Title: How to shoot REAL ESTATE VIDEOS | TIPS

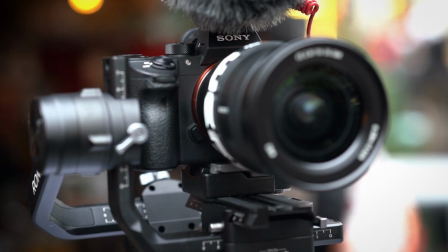[4:03]
I own a Sony A7R Mark III, which has a great internal stabilizing system,
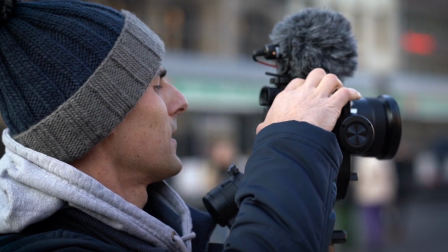[4:09]
and combined with the Sony G Master lenses, which again have internal stabilization,
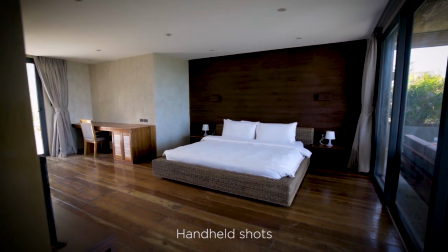[4:14]
I could achieve some pretty stable footage even while walking.
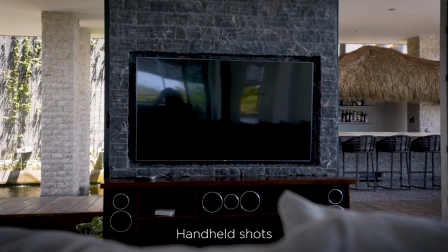[4:17]
To make sure the footage is actually smoother in post-production and during the video editing process, I'm gonna add some worse stabilization. Another trick that can help cheating a little bit on the shakiness of the image is to film in slow motion.
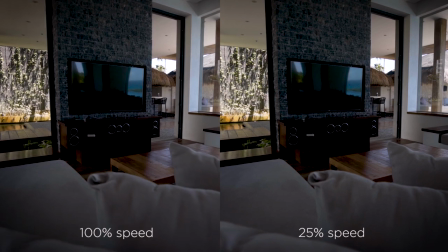[4:29]
Depending on the brightness of the rooms, you could also film at 100 frames per second.
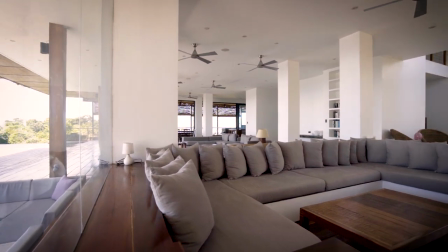[4:34]
I mention the brightness of the room because, as you might know, your shutter speed, which is essentially your exposure time,
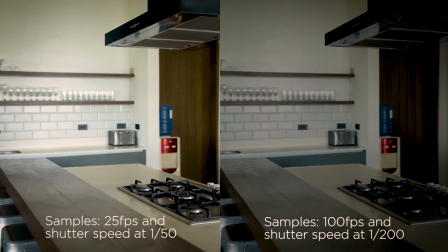[4:40]
should be double your frame rate, which also means that you will have a darker image compared to when you film at 25 frames per second,
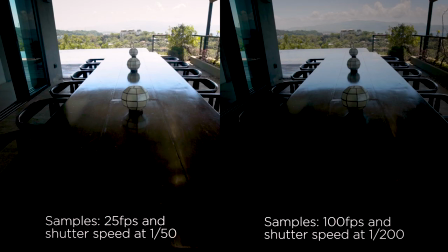[4:47]
for example, where your shutter speed would be a 150 instead of one 200 if you film at 100 frames per second. Lenses. For these kind of jobs I usually use two different lenses, a 16-35mm and a 24-70mm.
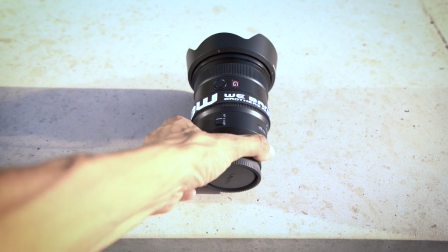[5:03]
I own Sony G Master lenses with a maximum aperture at 2.8, indicated as f2.8, which is quite bright.
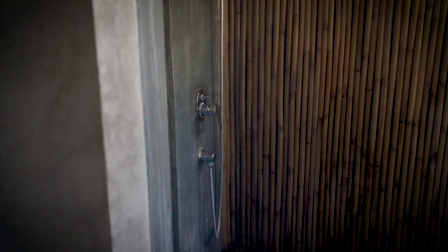[5:11]
And the brightness of your lens is key features for this kind of job, because as I mentioned above, you might be filming in pretty dark indoor spaces.
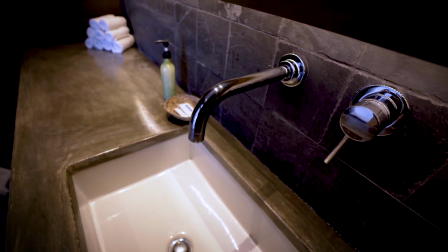[5:20]
I would say anyway as a main lens I will use the 16-35mm.
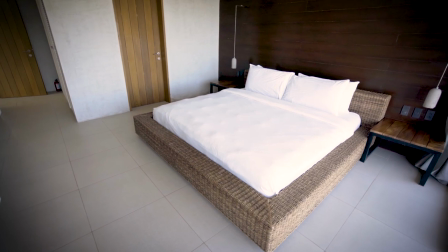[5:24]
You could also go wider, you can use a 10 or a 12mm, but make sure you have a non-distortion lens,
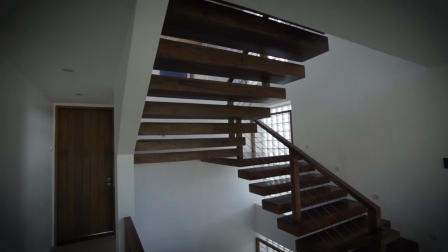[5:31]
which means that the straight lines of the environment are actually straight and not curved,
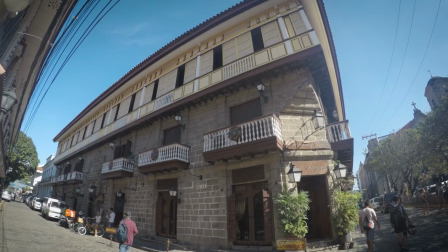[5:36]
like a fisheye effect basically. I also use the 24-70mm to take some details of the house,
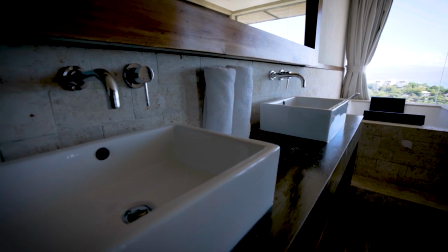[5:44]
some nice features worth showing to a potential customer, it could be anything from hand painting tiles to the chrome steel taps in the bathrooms.
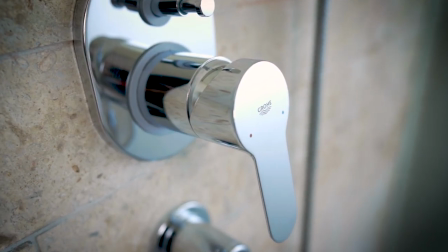[5:53]
With this lens I can achieve also pretty good macro-like shots. I think it's about time for drone. Drone, if you have one, that would be ideal.
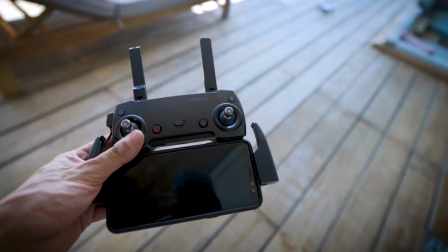[6:06]
Aerial shots nowadays are very requested and they can show the building from an amazing perspective, giving a total vision of the land and the house.
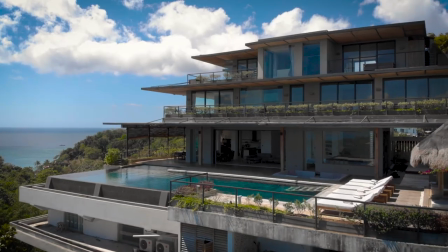[6:13]
If you don't have a drone, make sure you take some shots from a bit further away from the building and from different angles, that could be an idea.
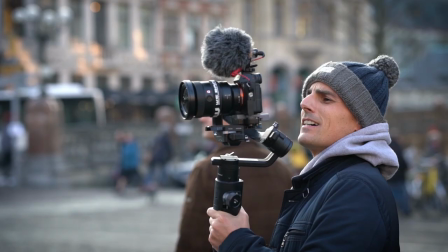[6:20]
Gimbal, I have a DJI Ronning S, which is a great setup with my camera. I don't think this is essential, to be honest. As I mentioned before, you could just use the camera on a tripod, also handheld, if it has a good stabilization. If you don't have a gimbal but you do have a drone, make sure you use it indoor. I don't mean to fly it indoor, but essentially a drone, don't forget,
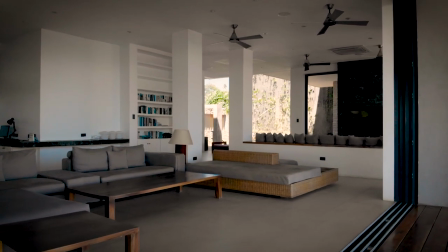[6:43]
is a flying gimbal, so you can just hold it and walk around the house like in this shot.
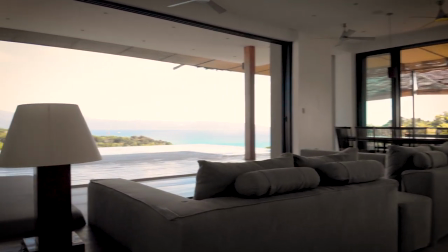Let's talk about how to find clients, that's the question I hear a lot. And I'm gonna give you only one tip about this. Go to real estate fairs. If you have business cards, even better, you will give the impression that you're actually serious and you know what you're doing. In any case, go and talk to people. This is another advice I've been given. If you want to achieve anything in life, you need to talk to people. You need to have people around you. At the end, they are the key for your achievements. You can't do everything on your own. So networking is fundamental. The people who actually appreciate your initiative of being there and promoting yourself. If you've never done these kind of videos before, my suggestion is to practice. Like in anything else in life, unfortunately, you need to practice. If you want to give it a go, ask your friend to go and film his house, try to sell his house, try to make it look good, find the right angles, try to grab the best features of it. So from here you can start building up a showreel and then you can start forwarding it to agencies. Now let's jump to the computer and talk about video editing.